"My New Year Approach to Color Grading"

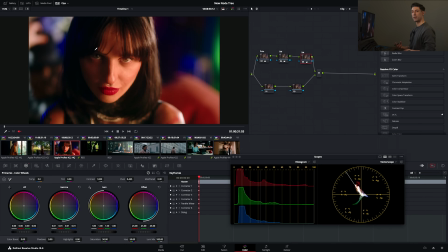740s
So definitely a good idea whether you are grading at more of a, sort of hobby level and you just want to get a more accurate image, or you're waiting and you're saving up for your reference monitor and you want to get the most accuracy that you can out of your Mac display. That's a great option for you. Like I said, I'll leave a link to the download in the description for this video.
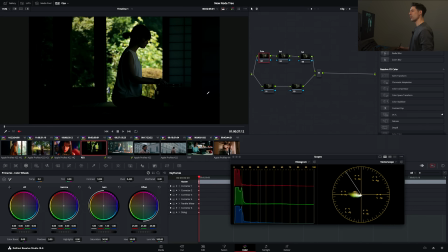758s
Okay, let's go forward and just take a look at a couple more shots and how we would work with them with this template node graph.
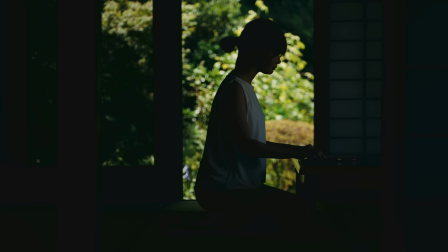763s
So here's one where we do need to hit exposure, right? We're quite under in this shot. So I'm going to open quite a bit up, like so.
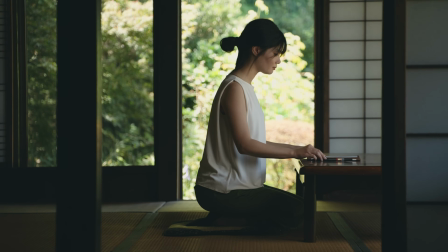770s
And I'm not worried about the entire image looking perfect. I'm worried about getting my subject where I want to see her, somewhere like that.
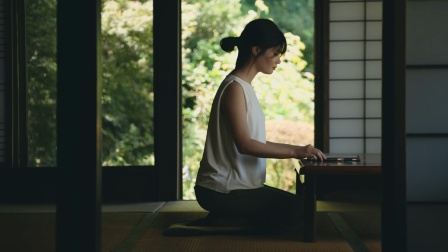777s
And now I'm going to go in and grab my lift, maybe combine that with my gamma, kind of play those two against each other. Maybe go and find my gain and just play with moving that both directions.
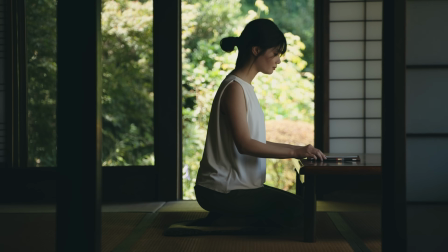789s
And just start to feel my way through a primary adjustment that is really going to involve
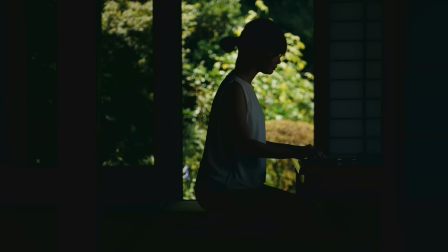794s
my offset, my lift, my gamma, and my gain all kind of working together because it's a big move,
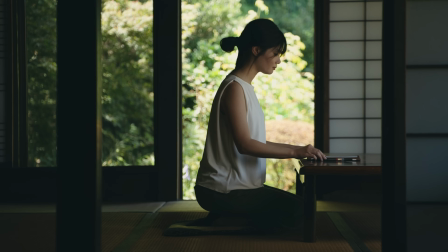799s
right? And what I might even do in a situation like this, if the image was still feeling like it needed more love than I could even give it here in my primaries,
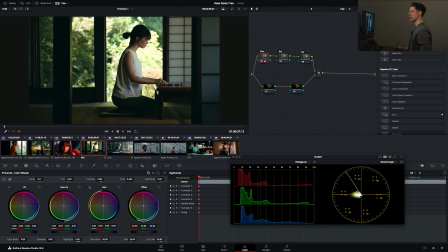807s
this is where I could either go over to my custom curves here or in my secondaries branch. I might just do it here and look at something like this foliage out here and tap it just to get a sense for where that's living. And now I'm going to option click here in my custom curves, and I'm just going to see if I can roll those things in a little bit.
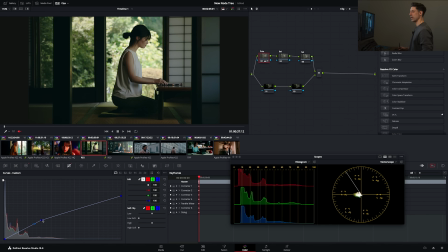827s
Now, something that you'll notice in the custom curves is that even though I've set that anchor point, and in my mind, I wouldn't expect things to move to the left of that anchor point, they do in Resolve. So what I'll often do is add a second anchor point to ensure that everything outside of the region that I want to implement a change
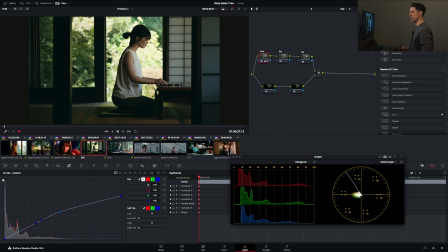845s
in is holding steady, okay? So if we look at just this curves adjustment, we can see the result that we're getting there. That's maybe nice, maybe a little bit too much. I'm not so sure about that one quite yet, but you get the idea of how I might go about getting a little bit of a more finessed adjustment there in that area.
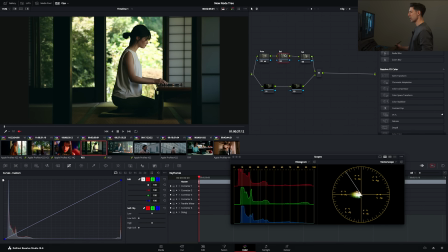864s
I'm actually going to leave that off for now. Let's go over here to our balance.
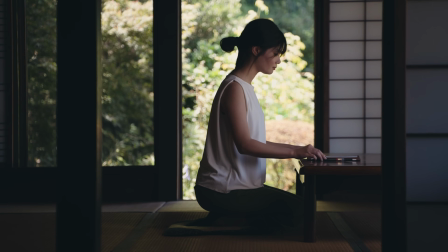867s
We've got some nice lush foliage that I don't want to lose, but I also don't want to feel like the entire image is being dragged into the green zone. So I'm just going to kind of move this around and see if I can't get happier with it. Maybe that's an improvement. Or maybe what we need to do is pair this with our saturation.
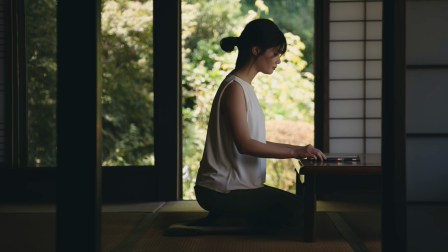886s
So like this is a great example where I feel like this is a stronger basis for the image. or I'm just going a little bit more warm, a little bit more yellowy than I was before. It's like not quite so green washed as it was before, but I'm losing some saturation in that foliage.
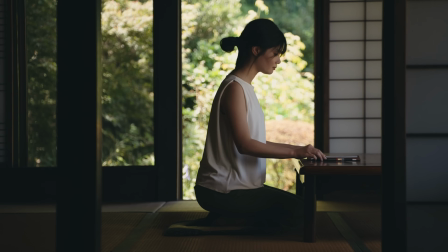900s
So oftentimes what you need in a situation like this is kind of a 1-2 punch, where you're going from your balance to your saturation, and we're going to get some of that lushness back over here in this sat node, like so. Again, I'm just working my gamma and my gain kind of intuitively.
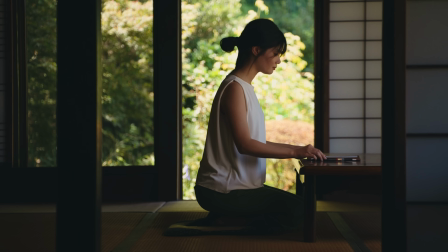918s
And another thing that we could do here if we wanted, something that I'm seeing as I start to flesh this out, like when I look at these two shots off, or these two nodes,
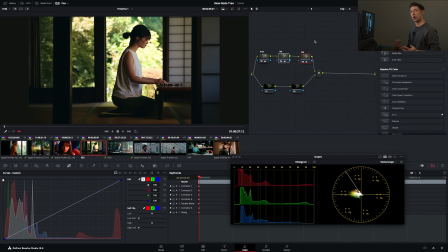926s
I should say, off and then on, you can see how the net is that I'm kind of like holding that foliage, and the lushness in it is holding pretty well. I'm getting a nice bit of overall warmth, which feels good too. But like the level of color in the high end of the image and the bright end of the image is starting to feel like a little bit much to me.
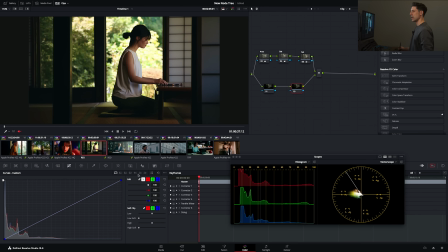944s
So what I'm going to do is go down here to my secondaries branch, and I'm going to go to my Lume versus Sat adjustment right here.
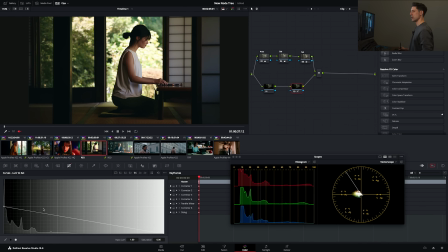951s
And I'm going to take my peaks and drop them down like so that we're kind of losing saturation as we climb the tone scale.
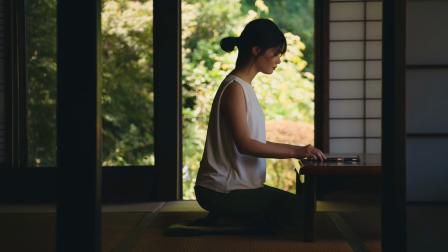960s
Can you see the difference there? Before, after.
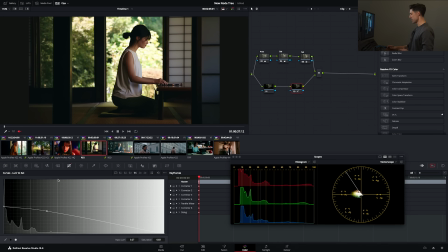963s
We've still got lots of life in that darker foliage and in our subject, but we're just kind of tapering off those saturations as we climb. That can be a really nice, filmy, classy thing to do to the image. I like what it's doing here. I feel like it's helping make the image feel a little bit more restrained and a little bit better rounded,
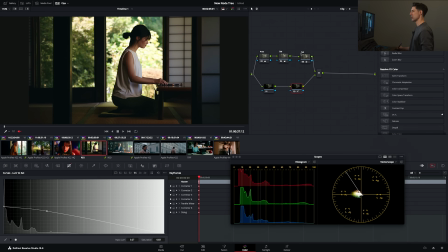980s
even though we've still got lots of color and separation in the image that we didn't have before.